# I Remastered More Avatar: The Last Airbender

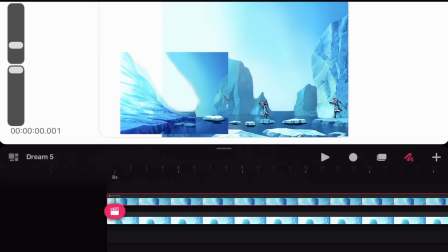4:08 It was a relatively quick process because I simply had to copy and paste the iceberg in another scene, and just edit it a bit.
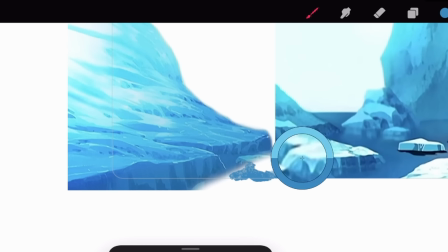4:15 And yeah, this took me almost no time at all, and here's that completed scene.
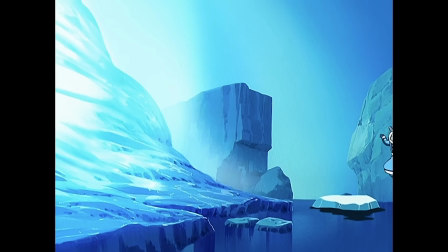4:21 Hopping along, and we get a closer look at Katara and Sokka playing Frogger with more bergy bits.
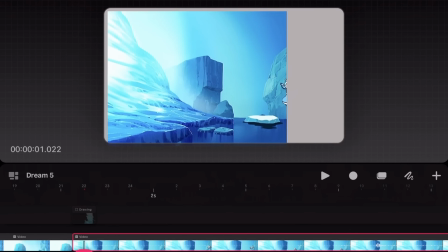4:26 And I simply moved the image to the other side of the screen, so I can have the focus be primarily on Katara and Sokka.
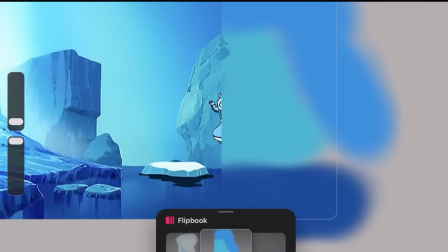4:33 And surprise surprise, but I drew more icebergs. And I honestly think I've said that word more times in my previous two videos than in my entire life before.
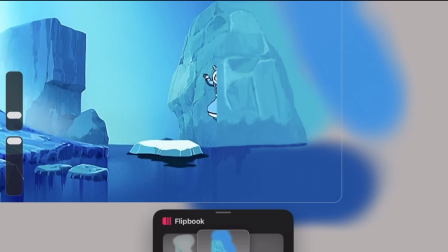4:43 But anyways, I finished the water as well and quickly got to work on our characters.
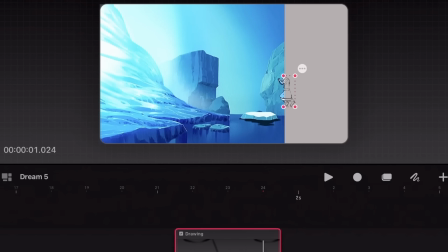4:49 I drew the other half of Katara and because she was so small in this image, I didn't need to add too many details, which was good.
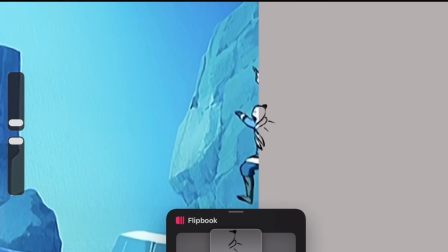4:55 After completing a bit more frames, it was finally Sokka's turn. I knew that for this attempt, I had to draw Sokka in the blank space behind Katara. Luckily, I decided to work smarter and not harder and since we already have Sokka jumping over these growlers in the same clip,
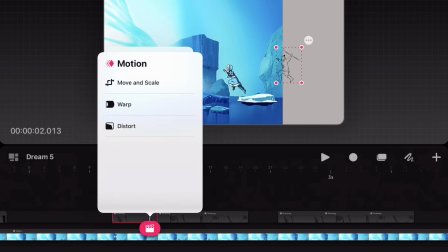5:10 I simply traced over him in later frames and plopped the tracings back to where I felt Sokka was going to be in reference to his younger sister.
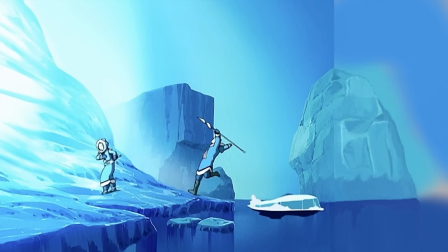5:17 It looked good from what I could tell, but unless Sokka became an airbender overnight, he needed his very own birdie bit to jump on.
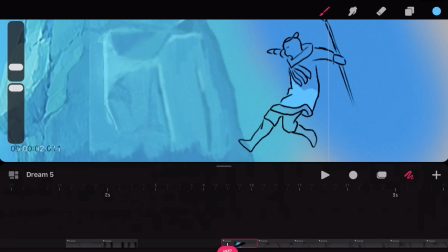5:24 I colored everything in a wide variety of different colors, and by that, I mean blue.
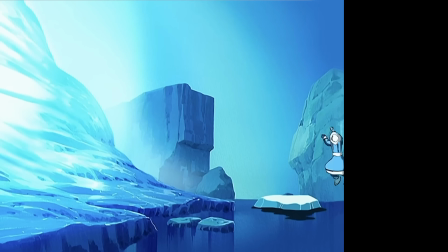5:29 Afterwards, I anxiously checked out the completed products.
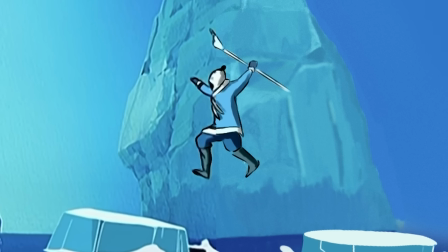5:32 I thought it looked pretty good, and looking closely, we can definitely see where my drawings end and the original animation begins but I was very pleased with how it all turned out.
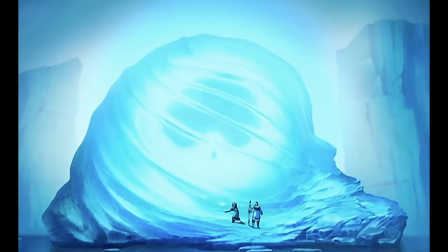5:41 Just don't pay too much attention to this bergy bit. The next segment covers the iconic scene of the iceberg in its full glory.
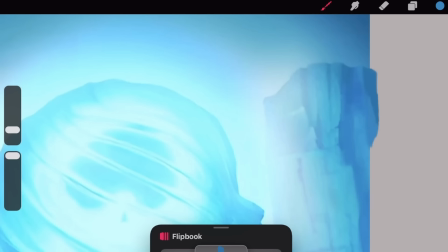5:50 I didn't want to mess with this scene too much so I just filled in the sides and let the vastness of this solid hunk of water speak for itself.
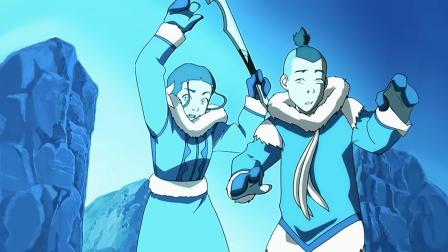5:57 It also makes this prior scene funny seeing how Katara thought Sokka's club would be enough to break out our titular character from this massive ice prison.
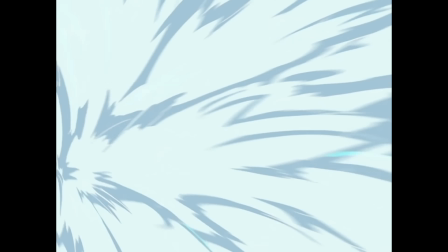6:05 She was right in the end, but it's still funny in retrospect.
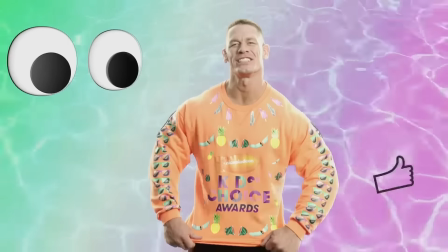6:09 Let's fast forward a bit into the episode, and I chose this scene because I was a huge fan of Nickelodeon's Kids Choice Awards growing up, and I loved when celebrities would get the slime dumped on them.
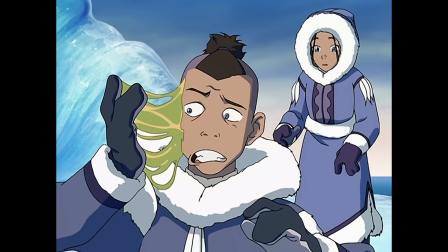6:19 Although, I think Sokka would vastly prefer that over what he got in the show.
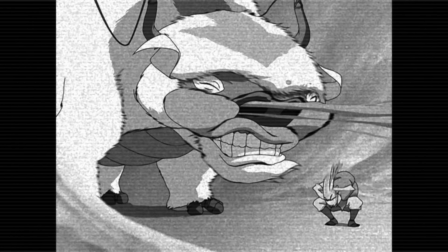6:23 I was actually super excited to draw in Appa's snot, which isn't something I thought I would ever say in my life.
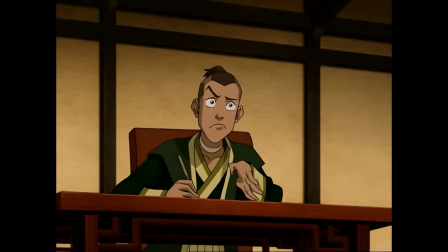6:30 I couldn't think of a better way to spend my Wednesday night, so I hunkered down onto my desk and got to work.
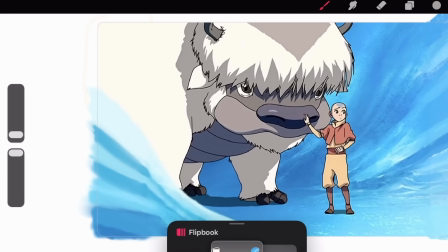6:35 Luckily, Appa is a big chunky furball and his body completely covers the left side of the frame.
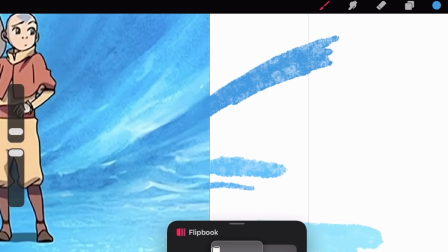6:40 I moved on over to the right side where all the boogery action would be happening, and I quickly got the background done,
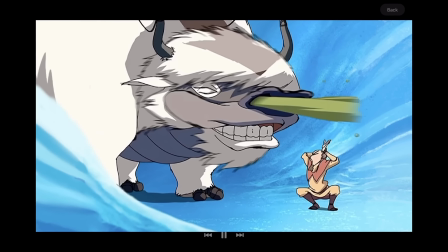6:45 you know, as I do, and then got to work on the 100-year-old snot that called Appa's nose its home for the past century.
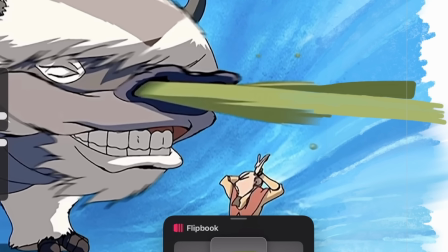6:52 This super green mucus is only a few frames long so there wasn't much to animate but here is the scene moments before disaster.
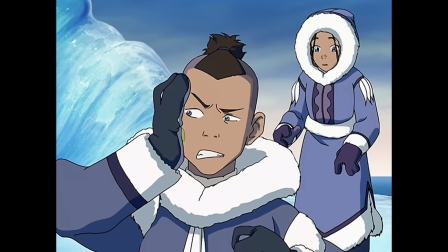7:03 I moved over to Sokka's unfortunate reaction and truth be told I had some difficulties with this shot.
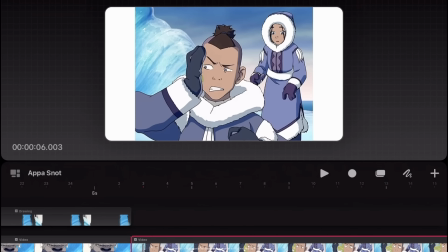7:08 This short 3 second clip took me quite a while to complete and you'll be able to see why soon enough.
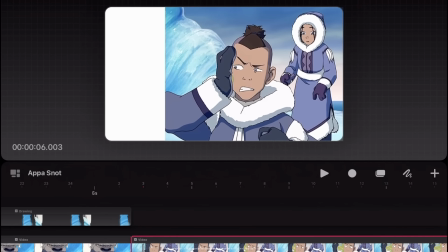7:14 First thing I did was move the scene over to the right to give Sokka's arm more focus and I got started on the background per usual.
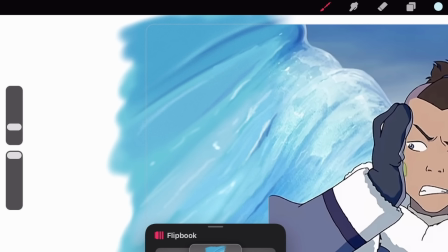7:20 I had difficulties with the iceberg which got me a bit flustered. Something about it just didn't look right but I figured I could get back to it later.
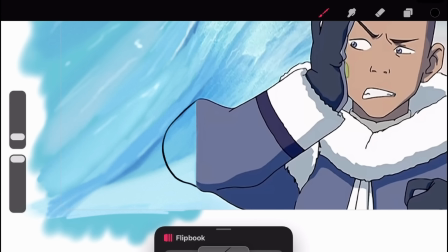7:30 I moved over to Sokka's arm and it started out very simple enough. Only his elbow was out of frame and I drew it in, no problem.
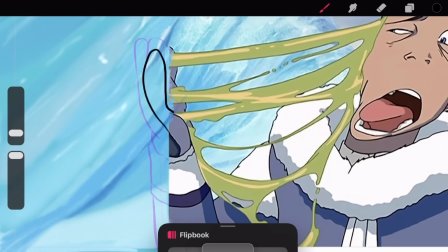7:37 The issues began when his three-fingered gloves started moving outside of the 4x3 world and also started changing arm position and angles.
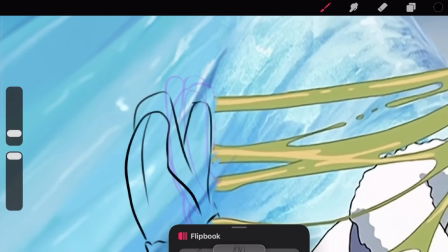7:45 I tried my best to get the hands to look as good as it can be, but I really wasn't feeling what I was able to accomplish.
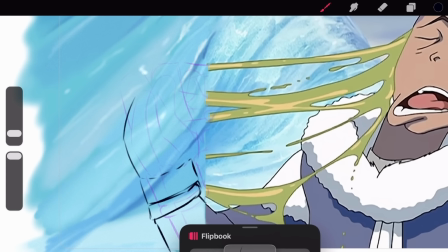7:51 But I figured maybe it'll look good with the snot all over it.
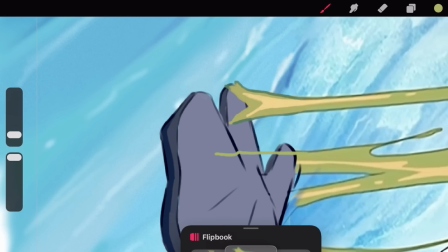7:56 I ended up using the same tactics from the wave scene in my previous video and just eyeballed where I thought the slime was going to be and crudely colored everything else in.
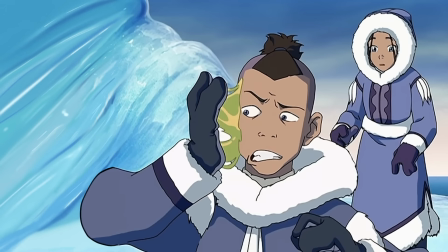8:04 There was pretty much no consistency with the snot and it looked less like a gooey substance and more like mucus venom slithering around Sokka's hand.